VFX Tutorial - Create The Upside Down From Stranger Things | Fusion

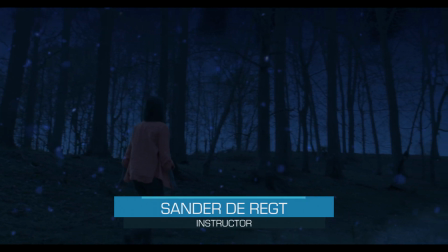Hi, this is Sander de Recht for ActionVFX.com, and today I'm going to walk you through the creation of this visual effect shot.
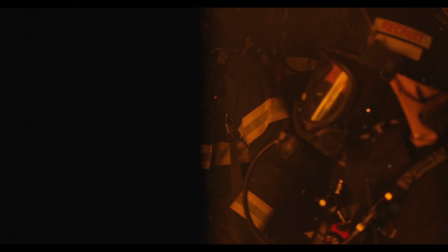One of the cool things about ActionVFX is that with their collections you can add so much more realism to a shot.
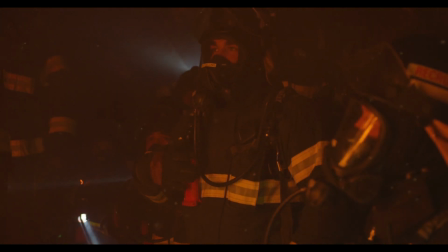But instead of realism, sometimes it's just more fun to add some surrealism to a shot, so we can create some weird things, remarkable things.
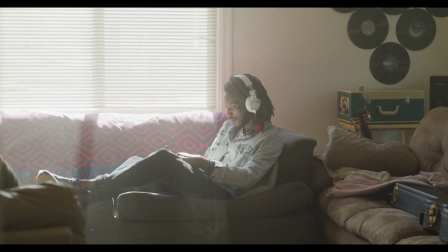One might even say, stranger things.
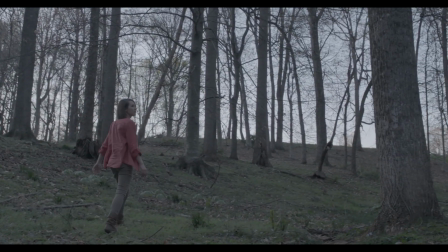I thought it would be fun to use the ActionVFX new collection of floating particles to emulate the look of the upside down.
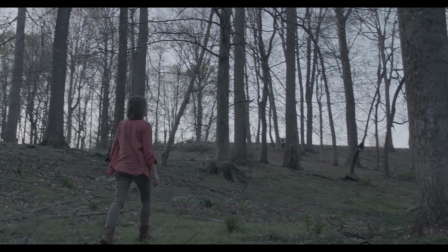Now, one of the most noticeable things about the upside down are the floating particles. In the show, they're a dead giveaway that some nasty stuff is going to go down.
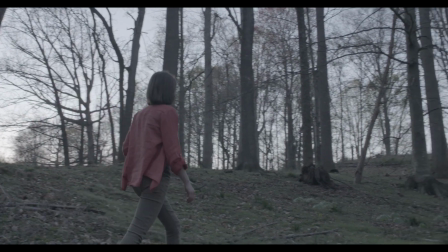So I'm going to walk you through how I went from this shot to this shot.
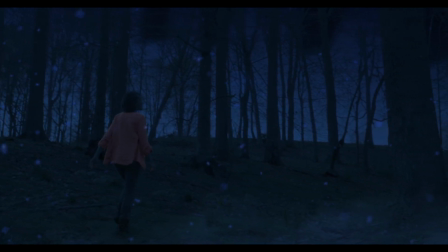I've used Fusion Studio version 16 for this. It's still in beta, but it has been quite stable for me during the making of the shot.
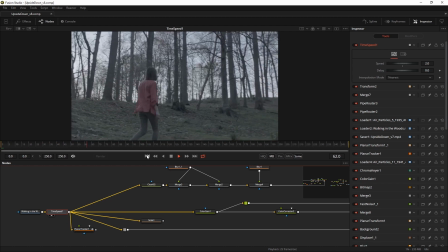So let's get to work. This is the shot that I started out with, a young woman walking through a slightly ominous forest, looking around.
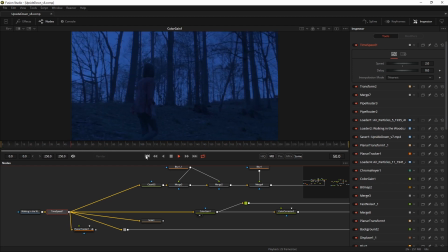Well, the first thing I did was add a small color gain
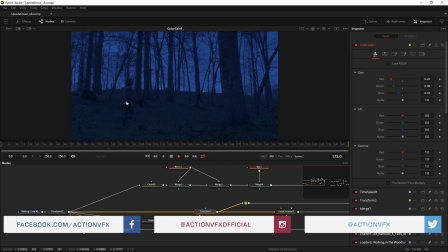and adjusted the values to create a slightly more bluish nighttime look for the shot. All in all, I felt it was still a bit too light,
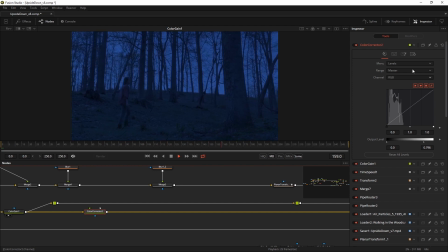so I added another color corrector and used the level control to make the shot a little more darker, a little more nighttime-like. So with this basic grade done, I turned my attention to the particles.
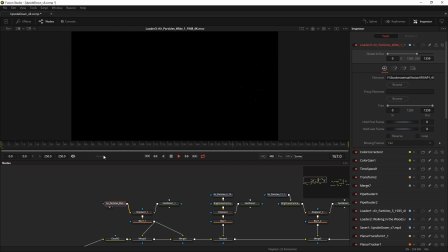I felt that it was necessary to create three layers of depth or size of particles to fill the frame as completely as possible. So I started with the white particles, very small, very tiny.
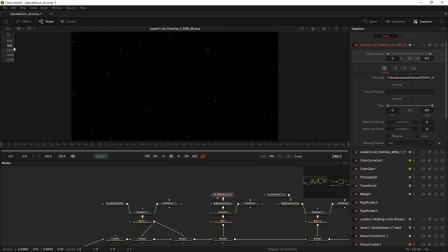And I used the normal air particles like this, which are a little bit bigger.
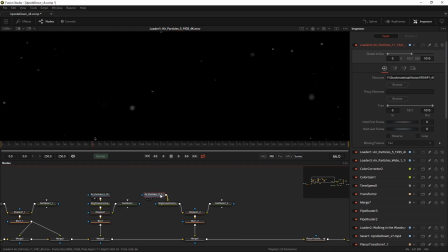And I used another one of those with little small details like that, just moving around, looking very nice. All by itself, these are quite normal looking particles, but normal isn't the look we're after here.
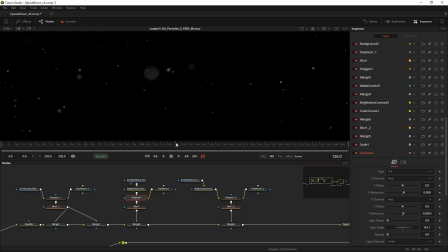So what I did is, for example, if you take a look at this particle over here, I created a fast noise tool
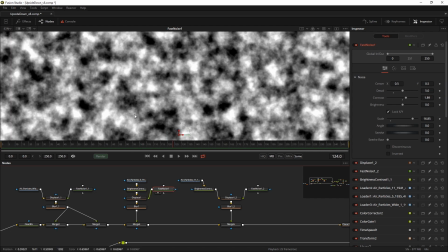with lots of detail and used that to drive a displacement tool.
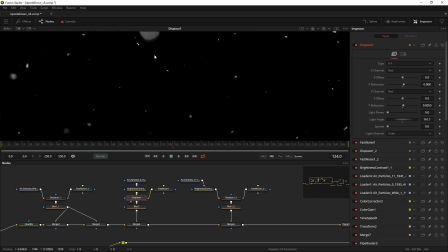And the cool thing about the displacement tool is that it makes the look of the particles slightly more rough around the edges.
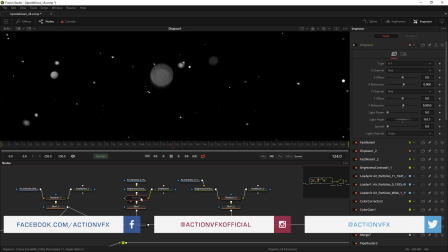Like here and like here. If I turn off the displacement, you see that everything turns nice and round, which is not what we're looking for.
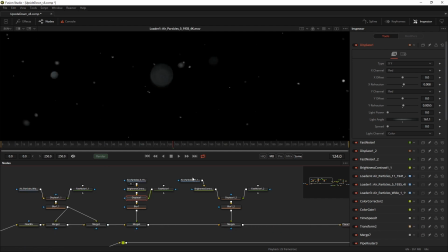So I did that on all the three particle systems with slightly different fast noises.
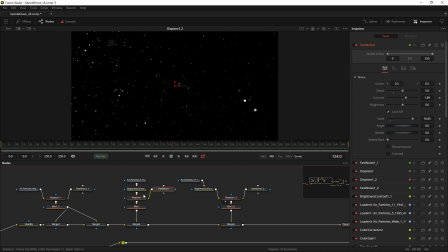So they all get a slightly different look and feel. When you add them all together, your frame is filled with nice looking particles that move slightly different and look slightly different than they originally did.
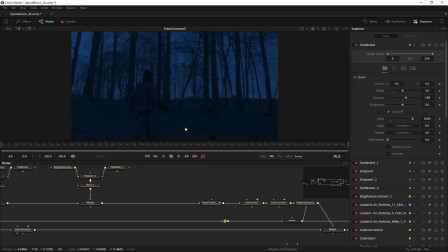So it was time for the next step, which was to match the motion of the particles to the motion of the footage. Since it's almost a tripod shot, I felt I could get away with a basic 2D track.
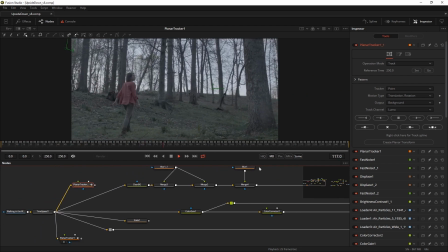So I use a planar tracker to track the motion of the shot like that.
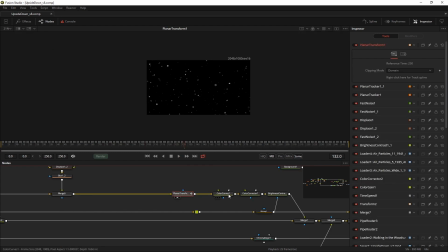And then I use the planar transform over here to let it drive the motion of the floating particles. Now it was time to match up the color to the background. I used color curves for that to make it slightly more blue.
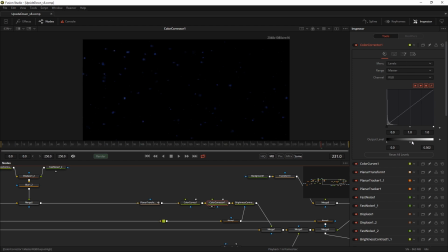I used a color correct tool to lower the maximum level so it would all have more of the nighttime look.
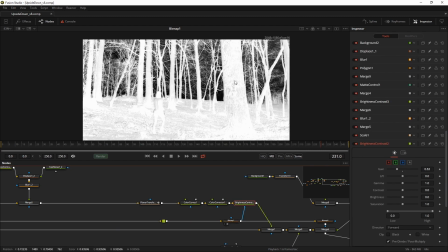And then I used a bitmap tool driven by the
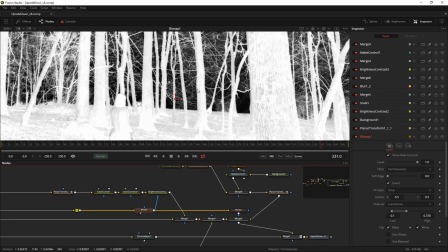original footage to create a mask of the light parts and the dark parts of the shot.
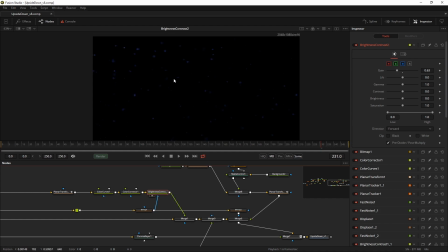And I used that to drive a brightness contrast tool so that wherever the footage was darker, the particles would be darker as well, to simulate the backlit effect of the slightly lighter sky.
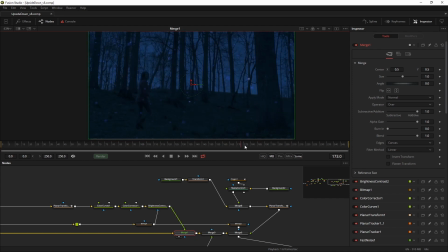After I did all that, I had a pretty nice looking end result of the woman walking through our little upside down world. One thing I didn't like as much was that I lost track of the woman in the frame. So what I did, I used a chroma keyer to extract her jacket,
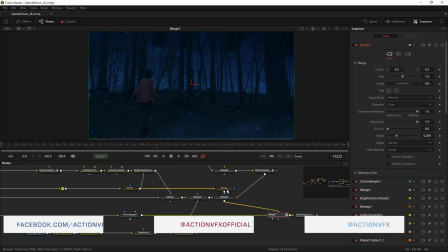and then I pretty subtly merged her red jacket on top of the color corrected footage.
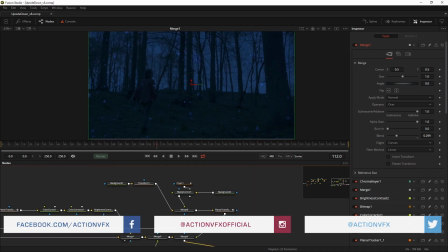So I did three other things to make it even more sinister, more dark, more spooky.
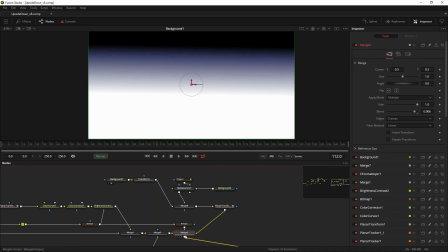And that is, I created a background gradient and merged that using the same planar transform on top of the sky.
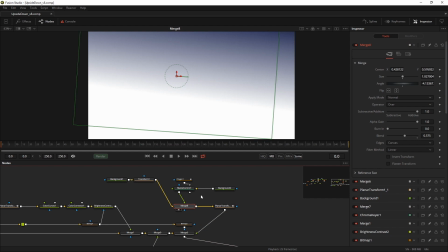So the sky turned from this to this. I felt I couldn't do a proper tribute to this series if I didn't have a monster. So I used a polygon shape to carve out a dark background, like so.
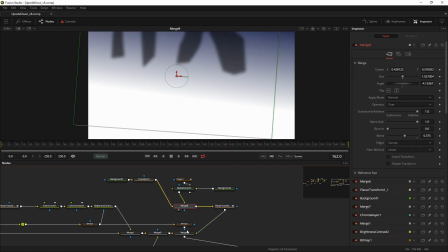And then I used the planar transform I used before to match move the background and the monster over the plate.
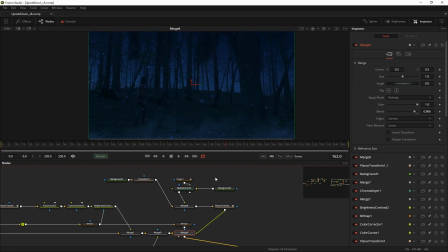So we go from here to here. It's darker. There's a monster. It's very, very cool. So now I felt only one more thing was missing, and that was a slight mist in the foreground.
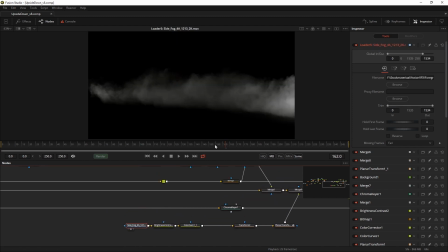Fortunately, ActionVFX has lots of mist or fog or whatever you want to call it. I made it a little brighter. I made it a little bluer. I used the planar transform I used before, and then everything matched together.
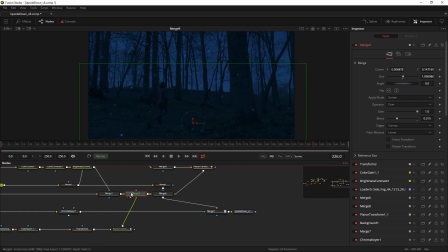So if you, this is without, and this is with the nice foggy look.
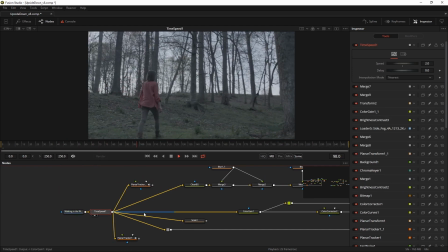And that's it. We started out with this shot. Then we graded it.
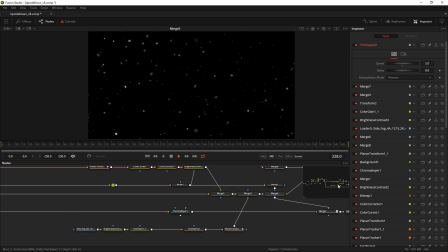Created a nice amount of floating particles that we match moved and color graded as well. Put that on top of each other.
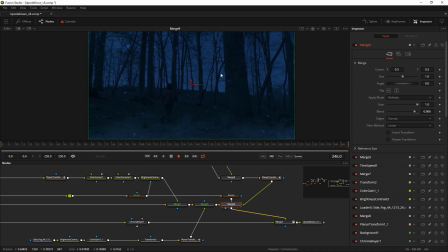Added a small mist in the foreground and some creepy, creepy looking creature in the background. So, when you're done binge watching your favorite 80s nostalgia show,
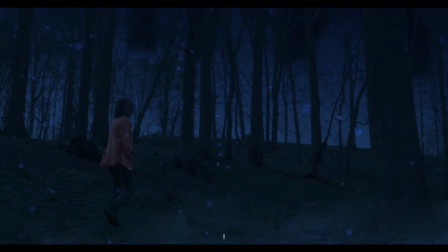why not grab your own camera and some footage from ActionVFX and start making your own stuff?
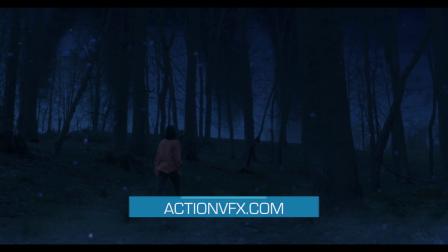It's fun. This was Sander Recht for ActionVFX.com.